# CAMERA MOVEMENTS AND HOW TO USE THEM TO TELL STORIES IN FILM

Welcome back to the channel where we deal with everything photo and video related.
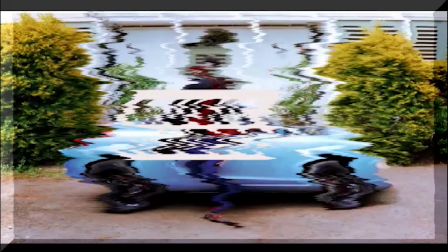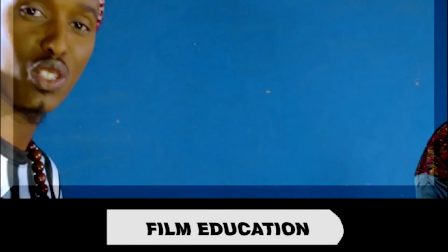Today I have something special for you guys, and we're going to be talking about camera movements and how to use them to tell a compelling story.
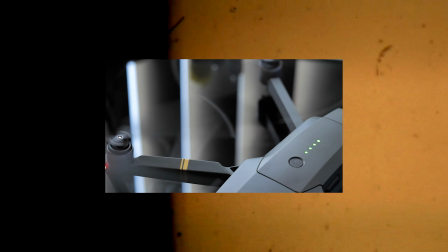Filmmakers use different tools to move their cameras. You can use your hands to move your camera, you can use the tripod to move your camera, you can put your camera on a Steadicam and use it to move smoothly. You can use things like small gimbals that actually helps a filmmaker achieve
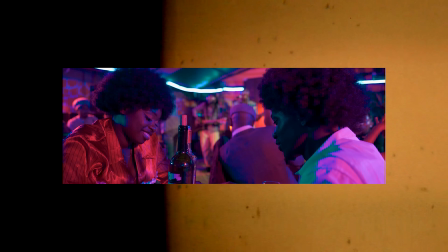smooth and amazing and robotic-like movements. With all that said, let us dive straight into the different camera movements, how to do them, and what story they actually tell. As ironic as it may sound, we are going to start today's lesson with the static shot.
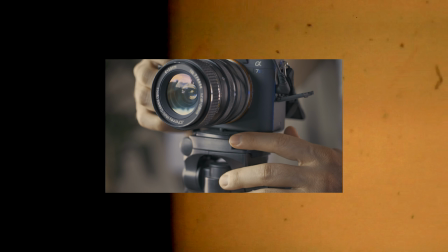You achieve this by putting your camera on a tripod and locking it in place, not moving the camera at all and letting the action in front of the camera take place.
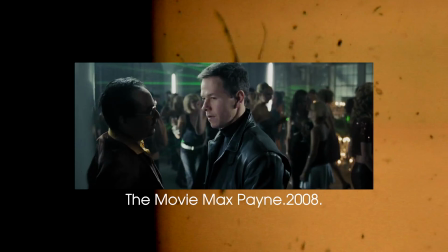Static shots are used during dialogues most of the time and lets the actor shine in the scene.
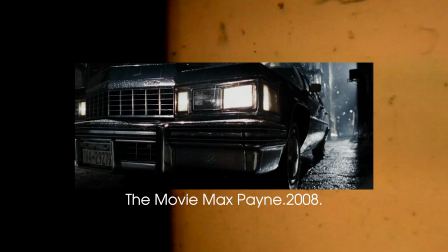You can also use a static shot to basically lock the audience on a scene and keeping their focus there.
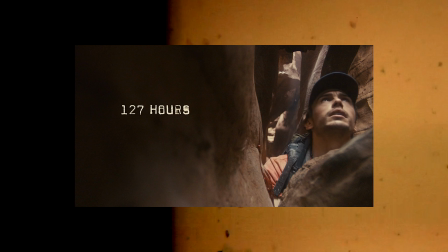The static shot emphasizes helplessness by not letting the audience look away. Movement number 2 is the pan. The pan is basically a horizontal rotation of the camera on a tripod. You can use the pan shot or the pan movement to actually follow your character moving from one place to another,
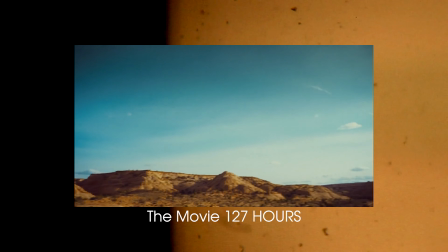or you can also use it to reveal something different that is happening in the same place.
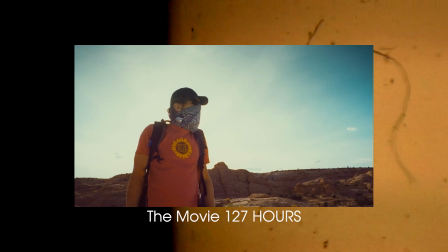A slow pan builds the anticipation of what is about to happen next, but a rapid pan heightens the energy of the scene, which are called whip pans.
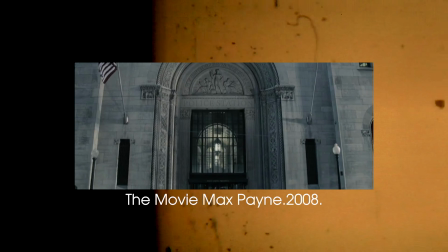3. We have the tilt. This is basically a vertical movement of the camera up or down while it still remains in the same pivot. 1. It can be used to show the scale or how vast the scene is, or 2. How dominant a character is. Our next camera movement is the push-in. This camera movement involves pushing or moving the camera forward towards the intended subject. You can use a push-in to actually emphasize a moment.
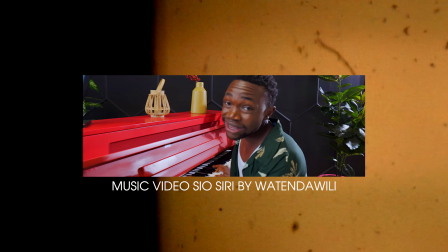This basically tells the audience that this moment right now is very important and you need to pay attention. Next, we have the pull-out, which is basically the opposite of the push-in. This is where you move the camera away from the subject.
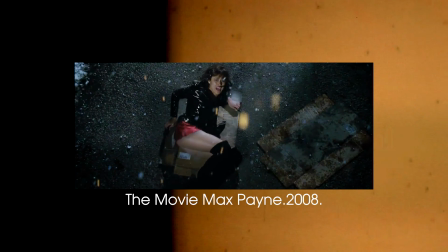Unlike the push-in, which emphasizes the subject,
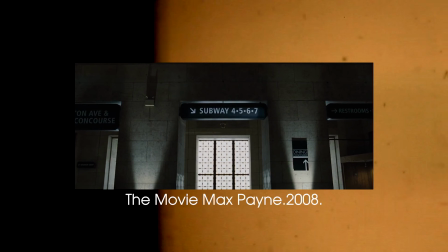the pull-out de-emphasizes the subject and basically disconnects the audience from that subject or that character.
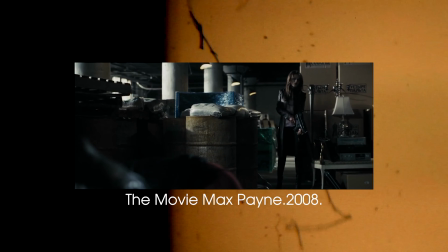We can also use it to unveil the context of a scene. This camera movement can also be used to convey negative emotions like abandonment or isolation.
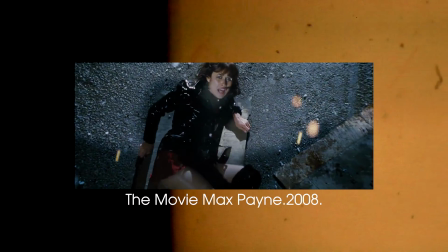This movement basically shows how vulnerable a character is, and the audience can actually feel it as well. The next movement, we have the zoom. This is basically when we change the focal length of a lens inward or outward while still recording. The camera may not be moving, but there is a movement created inside the camera. This camera movement can also be used to emphasize an object or a character in a scene. You can also use it to reveal the context of a scene. This camera movement is usually mesmerizing because it is unnatural to our human eyes. Our eyes cannot zoom. Next, we have 2 camera movements paired together, which we call the dolly zoom.
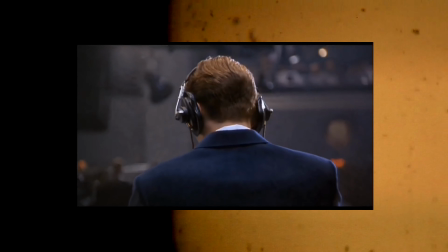This is where you move the camera physically forward or backwards while still zooming in or out at the same time.